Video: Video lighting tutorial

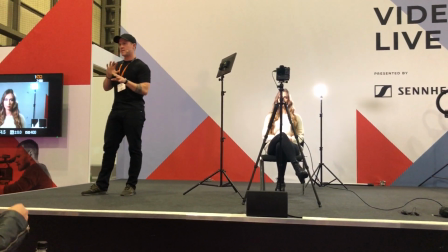[8:15]
You've got a little triangle underneath the eye, so there's a bit of shade. It creates depth and excitement.
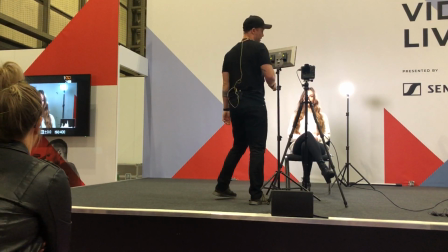[8:19]
If you wanted to lose that factor, we just bring this more centrally, and you can see we get rid of that shadow. Now, this is a look that a lot of social media influencers will use.
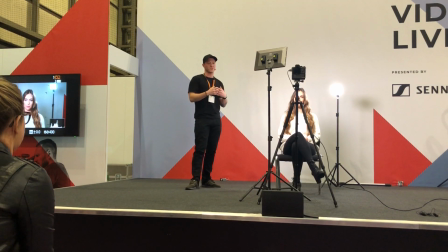[8:28]
It's very flat, it's very soft, it's very, very flattering, especially if you're doing makeup, you're doing beauty, fashion.
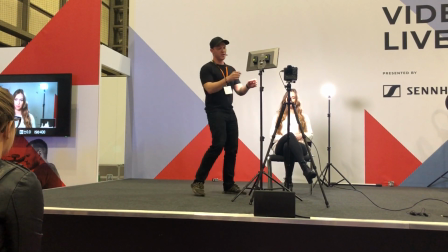[8:35]
This is a very simple, easy light to use. A light that you'll actually see a lot being used is what's called a ring light.
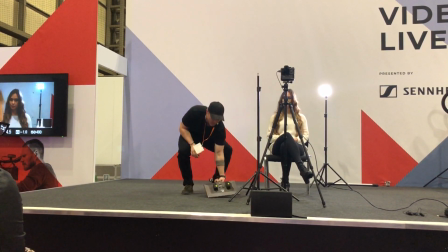[8:42]
So what I'm going to do is just going to go set the ring light up and show you how that looks. So you might see a lot of social media influencers using ring lights,
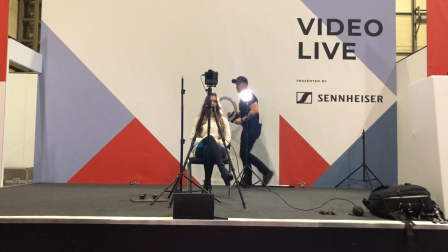[8:50]
and what they do is they create a circular field of light with a nice pocket in the middle, which means you always get this really striking catch light in the eyes,
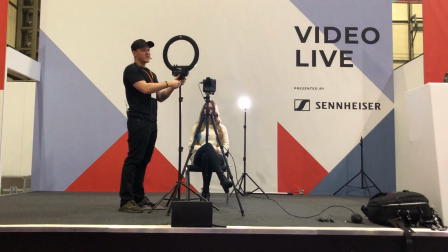[8:58]
which creates a bit of a glisten. But this is very simple and easy to use to create good quality.
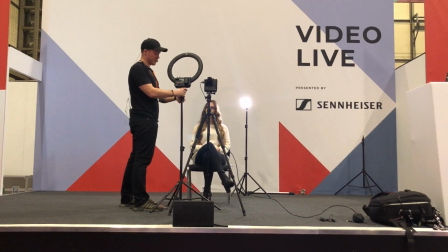[9:04]
So again, put that down. Now with this light in particular, what you can do is just like so.
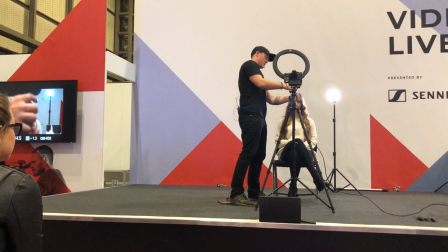[9:11]
If you just move your foot for us there, spot on, just drop that down.
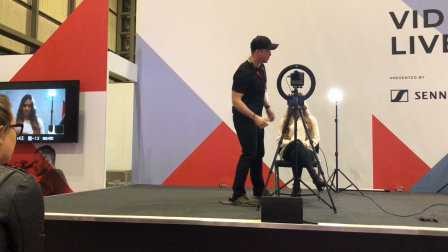[9:16]
Of course there's a level of adjusting, so I would do that like that. We're kind of marginally there, we'll do it for the demonstration.
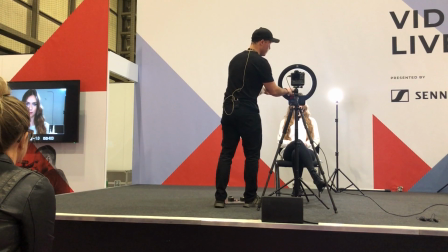[9:23]
Throw this on, I'm going to zoom through slightly, turn up my power, and you see we have a very flattering light.
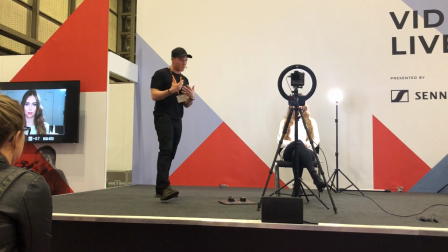[9:31]
So for makeup and things like that, again, if you wanted a little bit more,
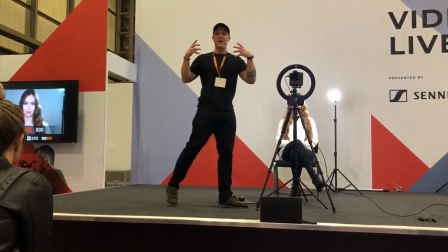[9:35]
I'll just ramp up the ISO. You can see the catch light in Sarah's eyes, so it's a very simple light to use.
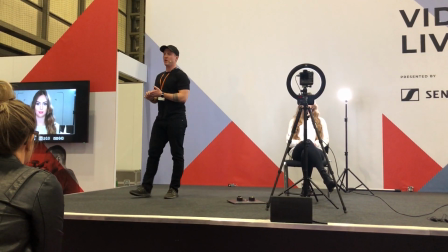[9:40]
So if you're producing social media content where it's fashion, beauty, anything along those lines, you can use a ring light as 1-point light to produce good quality.
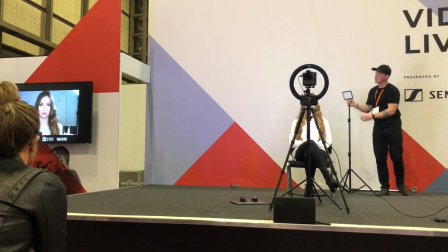[9:49]
So if I turn off this kicker light, you still see it's still a very flattering light.
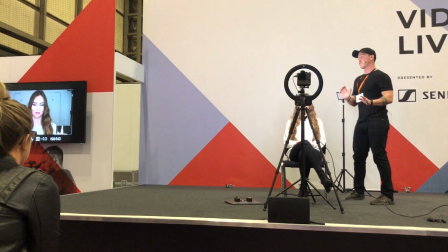[9:56]
If Sarah moved closer to the ring light, if you just lean forward for us please, right here.
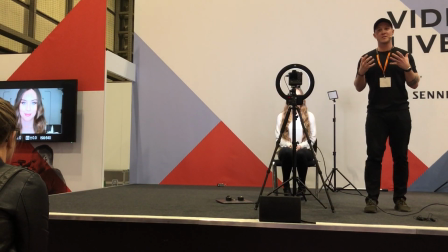[10:01]
Yeah, you can see for makeup and things like that, it's very flattering, you get a lot of detail in there.
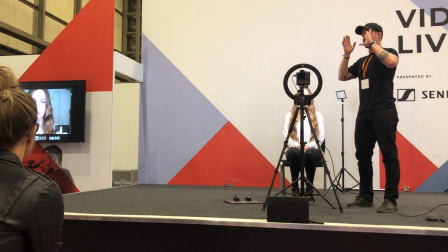[10:05]
So say for instance you're doing a makeup blog and you wanted to do your eyelashes or your makeup, that's going to give you a very easy light to do so.
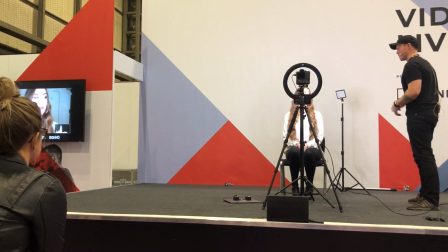[10:12]
So it's very easy to use as a social media model to lean back. Perfect.
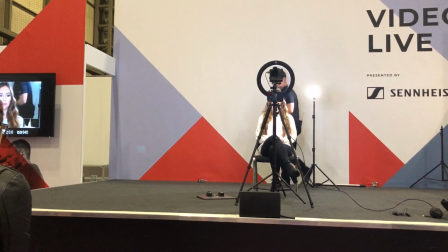[10:16]
So that's using a 2-point light setup. Of course we can use one and we've already demonstrated it.
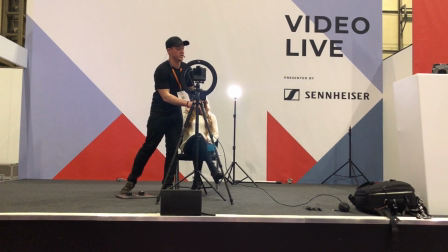[10:23]
But say for instance we wanted to create a little bit more,
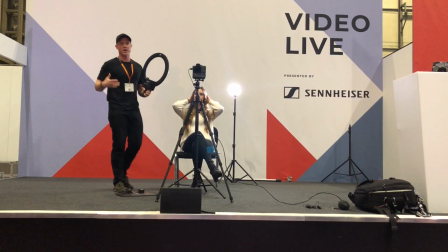[10:26]
sort of a little bit more dynamic, add some more colour and some more vibrance to what we're filming.
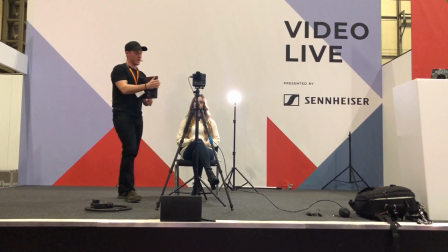[10:32]
What we can do beyond there is add a third light.
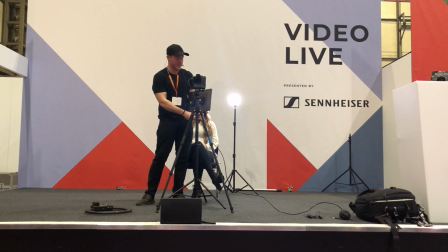[10:36]
Now what I tend to do with the third light is have one that has an RGB function.
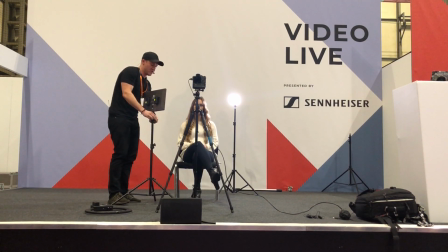[10:41]
So what that's going to give me is an array of colours that I can use to create different colour casts.
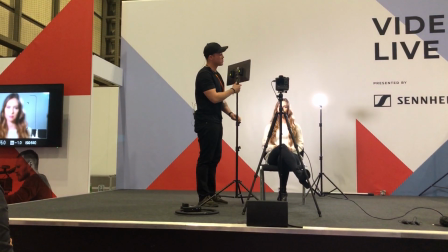[10:48]
So bear with me 2 seconds, switch that back on. Get back in focus.
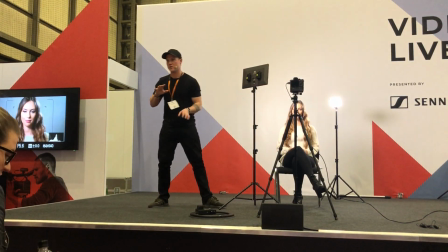[10:54]
Cool. In terms of that, are you happy with that in terms of production? Looks good, works, very simple, great.
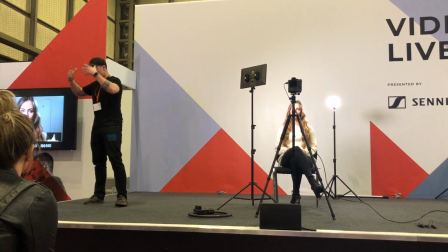[11:00]
We've got a bit of shadow so we get some depth. We've got that kicker, shimmer on the hair. Looks great, really simple.
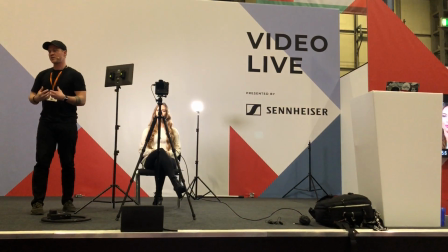[11:05]
So if Sarah was doing a piece to camera, you can see every expression on her face. You know, when she starts to get excited about something, when she starts to try to labour a point, you can see that emotion in her face.
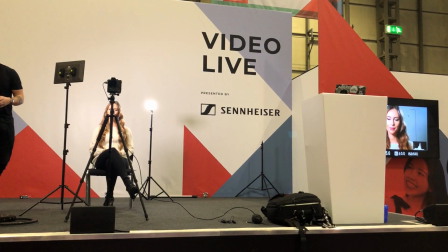[11:14]
And that's what we want when we're trying to influence an audience to get our message across. So that's crucial.
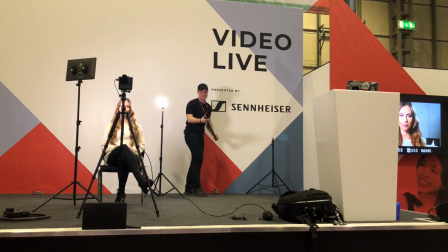[11:18]
But then if we wanted to add colour, so we could use something like this.
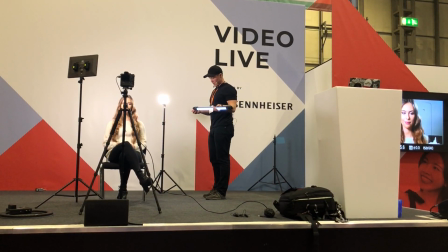[11:24]
So this is an RGB tube. What I'm going to do from here is change the colour.
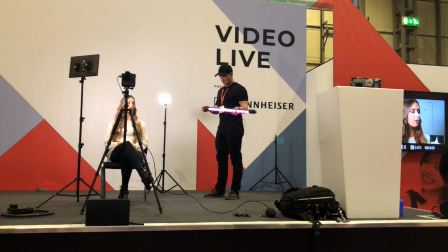[11:29]
This is going to cycle through, actually let me just choose one, pop that in there.
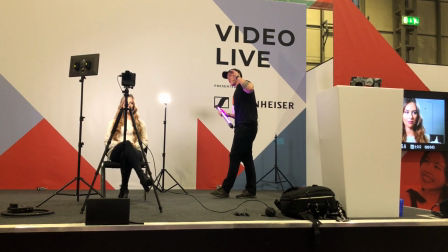[11:34]
So this tube is pretty cool, it's one of my favourite tools at the moment. This just won Photography News of the Year, Best Continuous Light, and it's beat a range of amazing products, and it come away as the best light, and I use it a lot in photo and in video production. What this basically does for us is gives us the ability to add
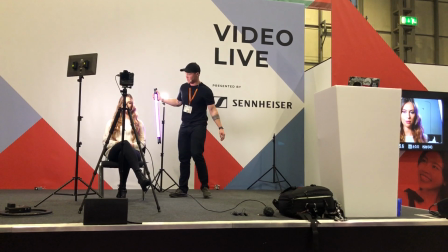[11:51]
colours, so you may not see because, so if I get you to turn your head slightly this way, so if you face me,
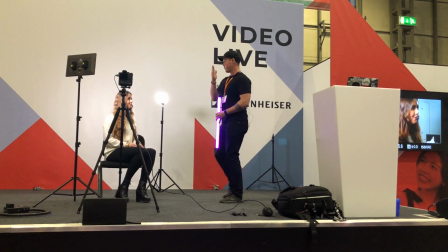[11:57]
that's perfect, and then look forward, yeah, great.
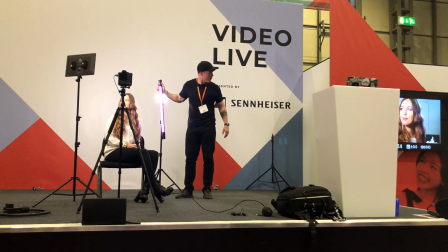[12:00]
And if we see, and then if you look in that direction for us, the more surface area of Sarah's hair that I give available, the more that light, can you see that?
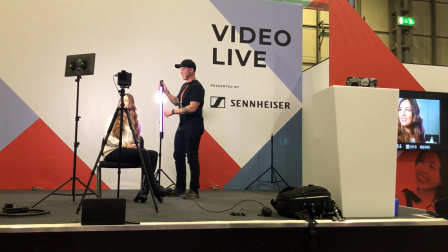[12:09]
I can't see it. Oh, you can see it, okay, great. So yeah, what this is basically going to do is just create a bit of colour.